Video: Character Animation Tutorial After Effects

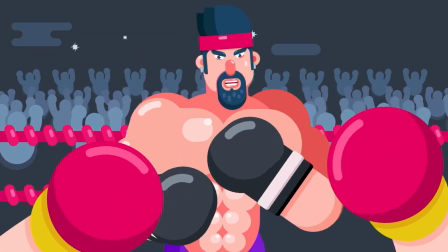0s
Hello everyone welcome to proud animator in this video I'm going to break down this
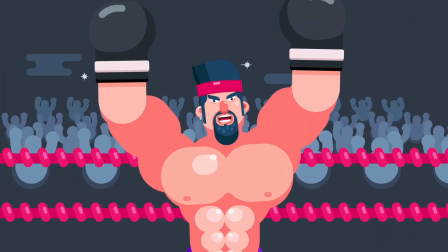4s
animation I'm going to explain you guys all the techniques that I have used to get this
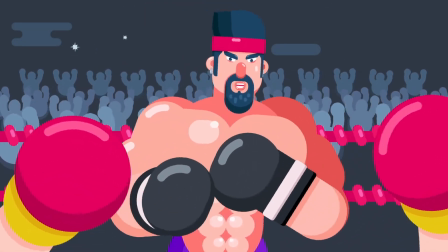10s
final result so let's start so this is the final composition
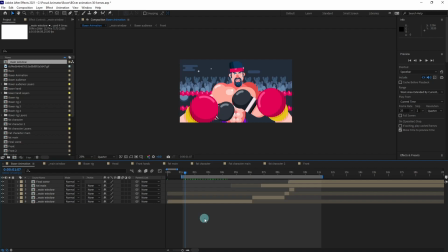15s
window of the animation and rendered as the final animation so inside
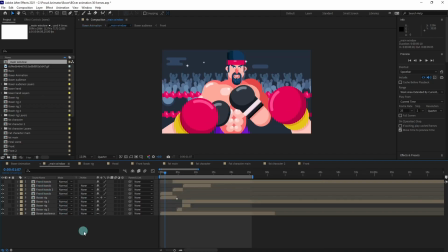20s
this composition there is the main window let's go inside it so this is the first scene of the
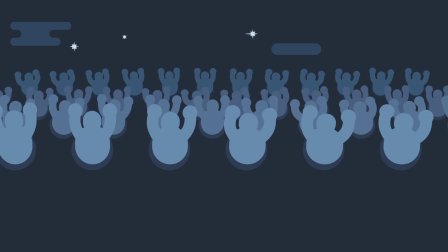27s
animation the scene is composed in this particular manner now
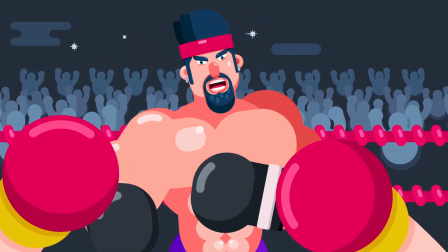34s
all of these elements are in a different compositions okay so let's
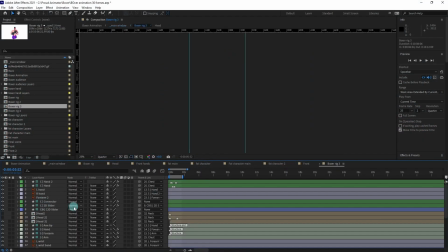41s
get inside the boxer rig and let's check out how i have animated the
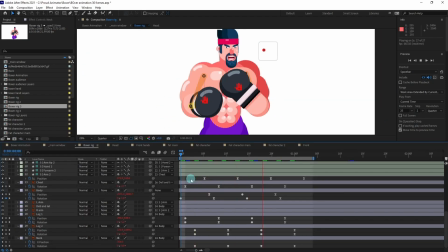47s
boxer so this is the boxer and i have rigged the whole body of the boxer with the help of Dweck Beziel plugin you can see that there is Dweck controllers over here now for the arms I have rigged the arms
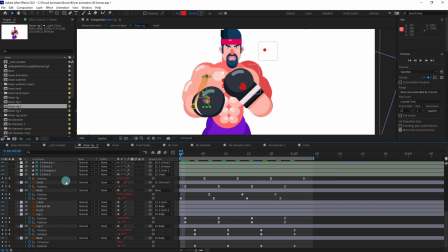62s
with the help of Dweck Beziel but I have simply added rotation and position keyframe on the body we haven't used any plugin for the body rigging so the whole body is parented with everything including the controller
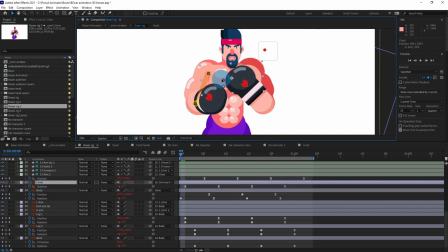80s
the chest is in a different layer so I have added some rotation over here to add some fluidity in the animation and even in the neck as well and
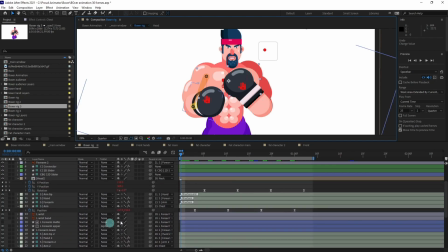93s
also in the head layer as well and after that after adding all the all the keyframes in the rotation property mainly I have added keyframes in the rotation property I have just added keyframes in the position property for the arms and for the body.
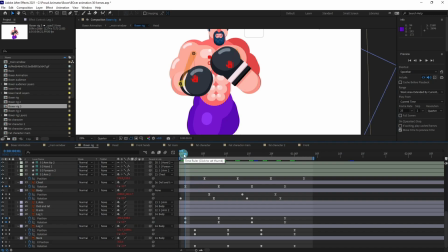111s
So after adding all the keyframes I have offset it all the
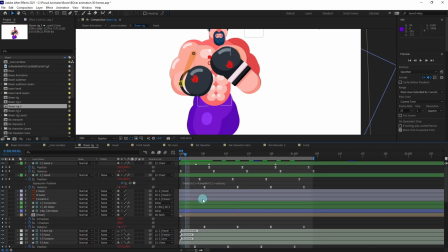115s
keyframes by one or two frames you can see to add some follow through in the animation.
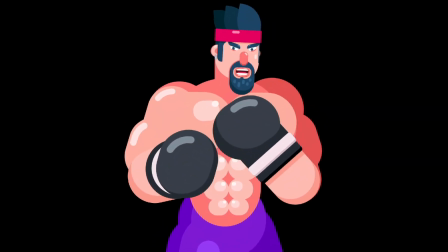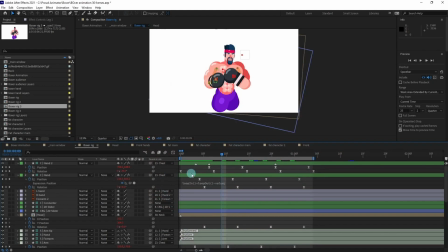126s
Okay, so if you want to learn more about how to rig with the help of Twig Beziel plugin do check out my this lesson
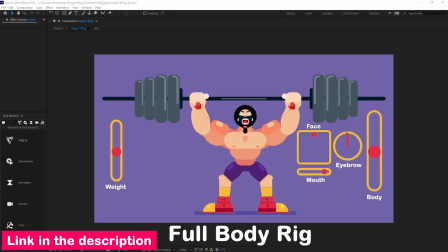134s
you will get the link in the description or you can get the link on the i button on the top right corner as well go check them out you
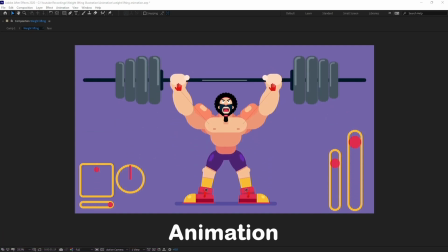142s
can get to know get to know in full details how to rig a character with the help of twig basil so to animate the
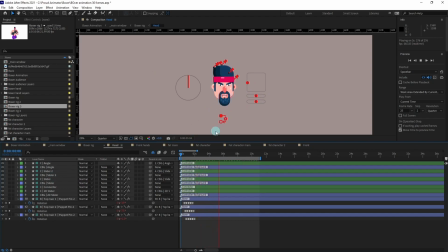150s
head of this character i have rigged the whole face of the character with the help of twig basil itself with the help of Dwight connectors. Again, if you want to learn in full details about how to rig the face of a character, do check out my this lesson.
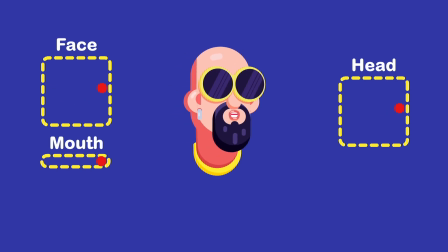166s
I have explained you in full details how to rig the face of a character with the help of Dwight Baziel with Dwight connectors.
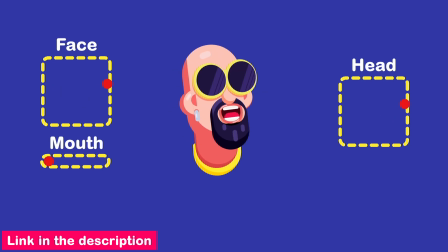175s
So you will again get the link in the description or you can check out on the i button on the top right corner.
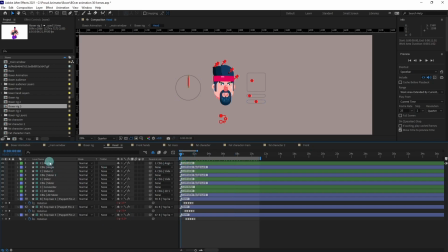182s
So over here I have rigged the whole face with the help of Twig Basial and let's open the layers with keyframes. So you can see that I have simply added keyframe on the position of the slider. So this slider is for the face position.